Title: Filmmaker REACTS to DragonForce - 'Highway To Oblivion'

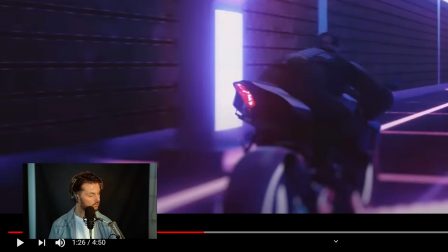743s
The only reason why I think the wheels are CGI is because if you look at the reflection of this light on top of this wheel here, it's exactly how it should be. So it goes from the front here to the back, and it happens realistically.
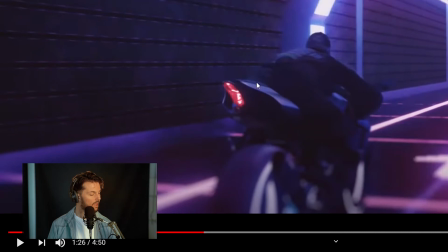757s
Whereas it doesn't really happen here.
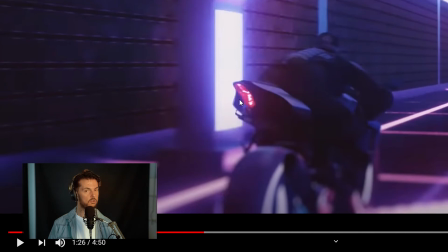759s
You have obviously an obvious light wrap, like a refraction that happens when you have lights behind you, just like you can probably see happening here.
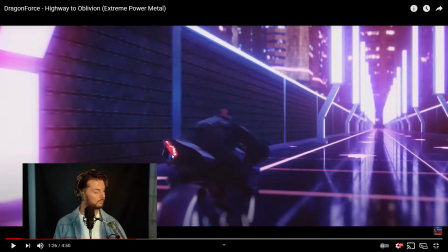767s
So you have that happening on the motorcycle, but you don't have that same level of reflection.
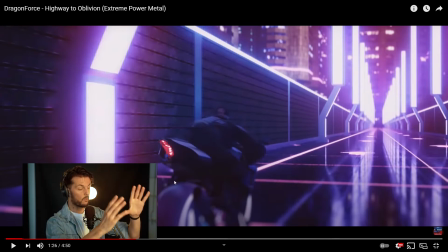771s
So that to me suggests that the wheels and the body are on the same model. The body is real, so that Sam can actually interact with something, and the wheels have just been added later.
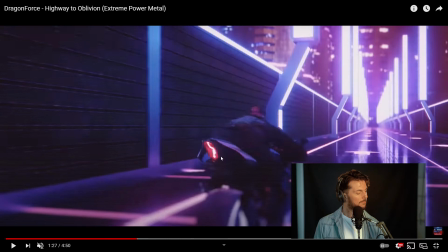780s
It looks like the wheels have disappeared actually, look. Try and imagine the distance between the bottom of the rear and the top of the wheel.
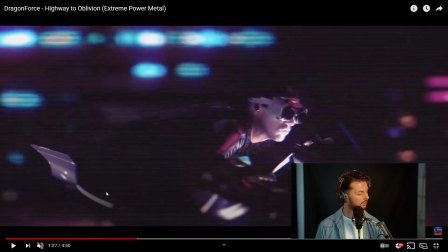787s
Try and imagine the distance here, and now look at that. The distance between this bit and the wheel. It looks like the wheel should be here almost, or like poking out a little bit, but it's almost like they were like,
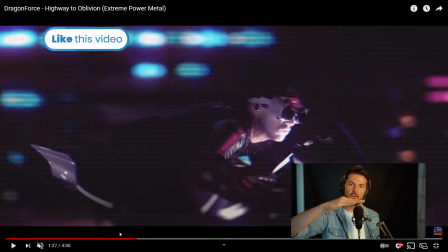797s
let's just crop the bottom of the video just so that we don't have to add any extra rendering, and then all they have to do is just remove the green screen and put something that goes fast and out of focus at the background, and Bob's your uncle.
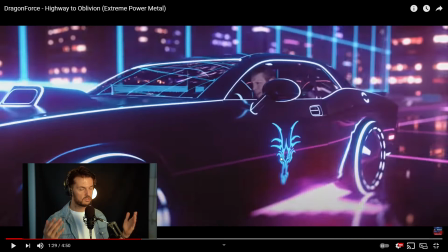808s
Again, and not everything has to be perfect. It's a music video, not a movie, not a massive production movie. So you get away with stuff like that. It does the job, the story is still told, and it looks amazing.
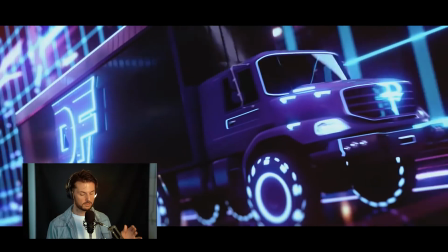820s
I love the DragonForce track. Like, look at all the lights on the wheels, that's so cool. Alright, so this is where it starts to become a little bit more obvious and a little bit more rough around the edges.
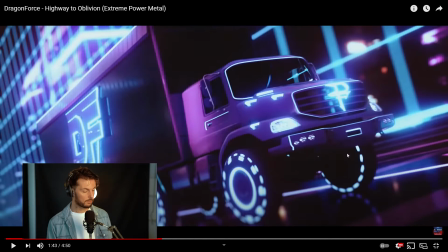828s
So you have those dots here on the wheels emitting some light, but you don't see any light being reflected on the bottom parts of the truck. So you should have at least some edge light just contouring whatever's underneath the chassis. You don't have that here. Again, the textures look way too smooth on the truck. You know, it's going through air, going through pollution.
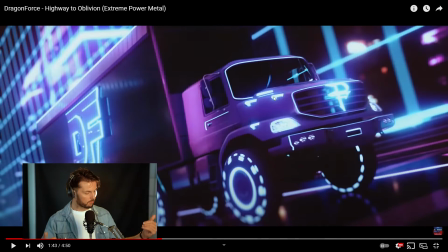845s
You should have a bit of grime, a bit of grunge, a bit of wear and tear. You see a little bit here, but it's not as high quality as you'd expect, especially after seeing that first 3D model with all those amazing details.
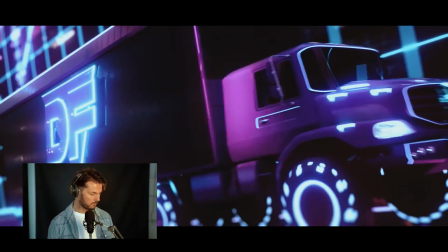856s
The rest is really cool. I really like the neon logo here. The reflection is really good. It's just a shame about those little details.
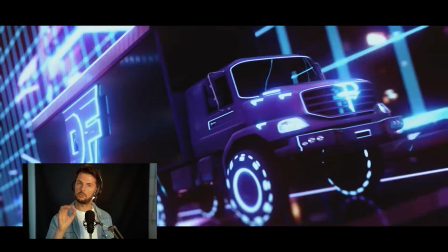863s
I feel like the shots are short enough that you don't have time to take in any details that are missing,
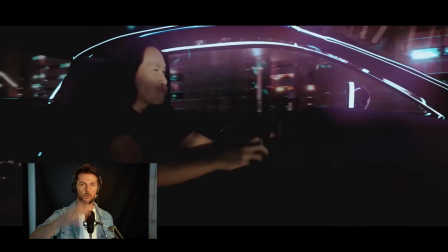868s
but long enough that you take in the story and what happens and the purpose of each and every shot.
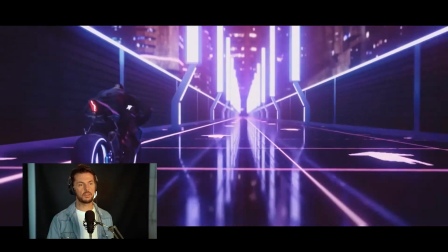872s
And that's really clever actually, because you show something for long enough that you understand what's happening,
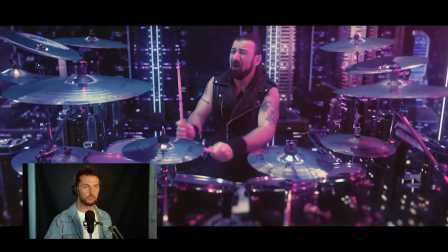877s
but short enough that you don't see any mistakes here and there, or you don't see any lack of details in the 3D models or anything like that.
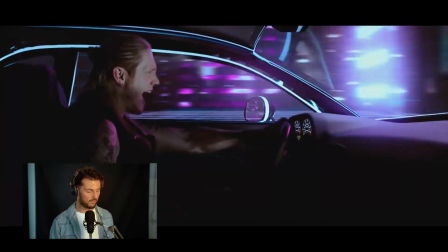884s
That's quite clever.
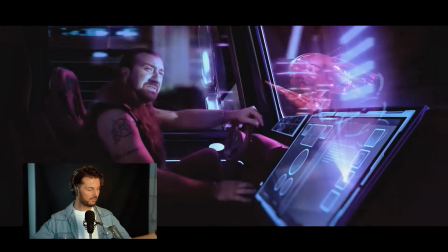887s
I love how he's supposedly driving this massive truck, but look at the size of the wheel, it's like tiny, you know, like a Mario Kart one.
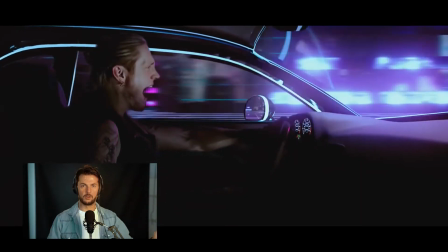894s
I suppose they only had like one fake dashboard in the studio and they were like using it for every single car and vehicles.
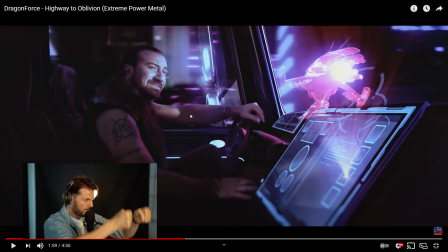899s
We need to do the bike shot. We need to do the truck shot. We need to do the car shot. Actually, what I've said is true.
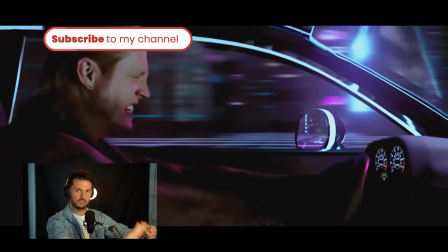905s
They only have one fake wheel, and when he presses it to pretend that he's honking, the wheel actually moves.
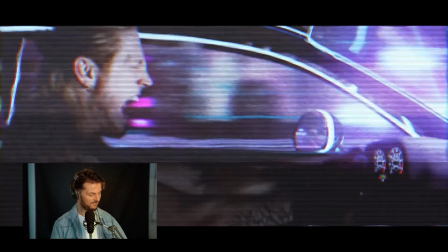910s
That's so funny. Look.
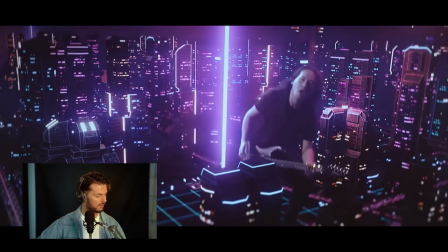913s
Oh, that VHS star thing. Oh, I love it. Look how long it stays on Herman. There.
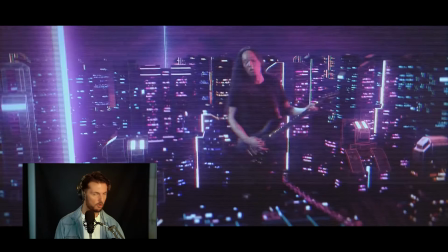919s
Oh, and there's even like a drop in frame rate, which is such a good touch.
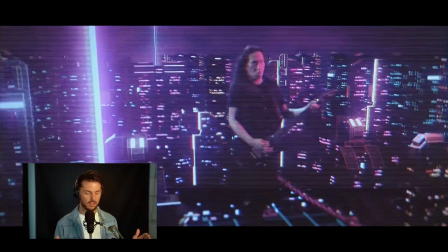924s
Such a good idea. Wow.
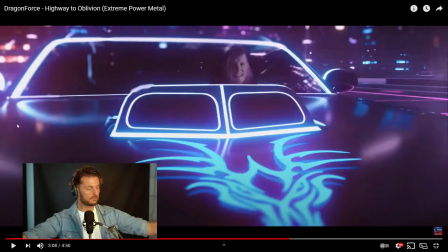926s
And I know that's what's probably happened is instead of having thousands and thousands of buildings, you just use like a handful of them, but rotate them so they look different.
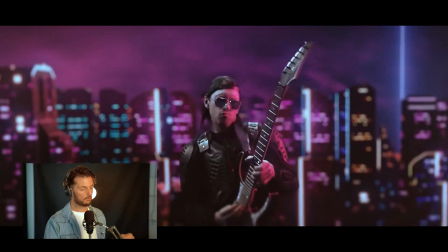935s
But if you think about the buildings, backgrounds, cars, the bikes, the wheels,
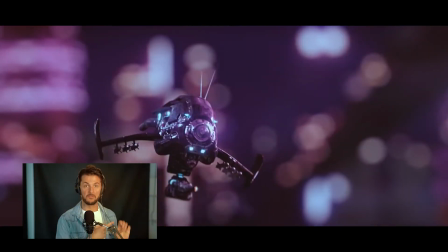940s
the insides of the cars, the road splitting into two roads, the flying machine guns, the spaceship, the truck, everything in between,
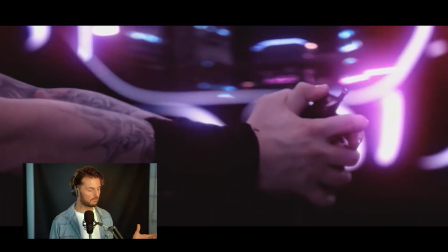946s
there's so many different 3D models involved. The lighting is on point.
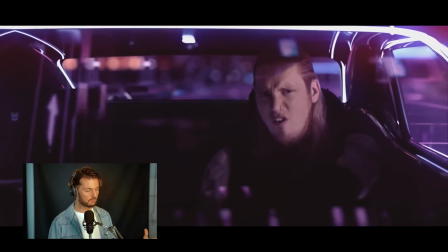951s
You must have taken ages to render. Well done!
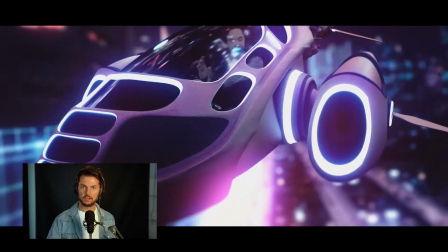954s
If you've worked on this video and for whatever reason you happen to watch this video, get in touch because I really want to learn more about this because it's so good.
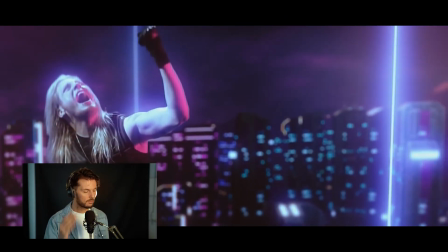961s
So many things to learn.
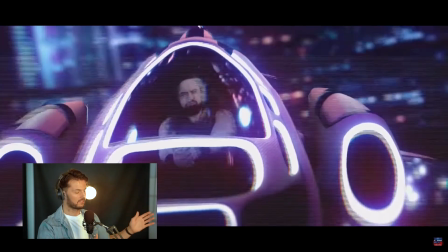965s
Oh, again, hiring actors versus having band members. I think this shot is one of the epitome of it.
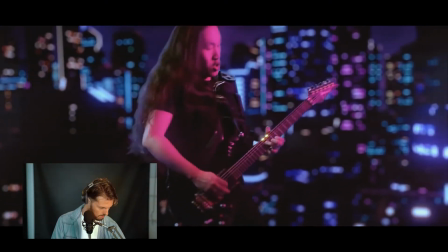971s
It's just so funny, like, ooh. Oh wow, okay, I've just noticed something else.
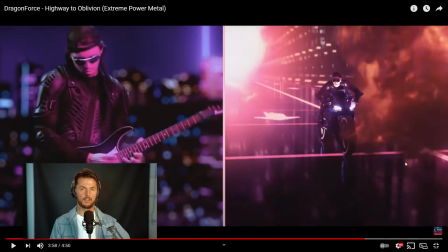978s
So this again confirms what I thought about the bike being real and the wheels being CGI.
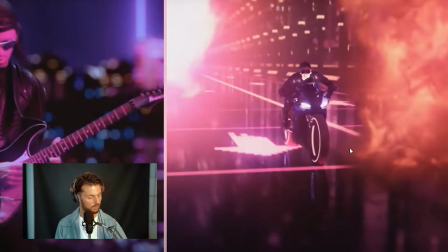983s
Look at this bit, like the little triangle of the stock element.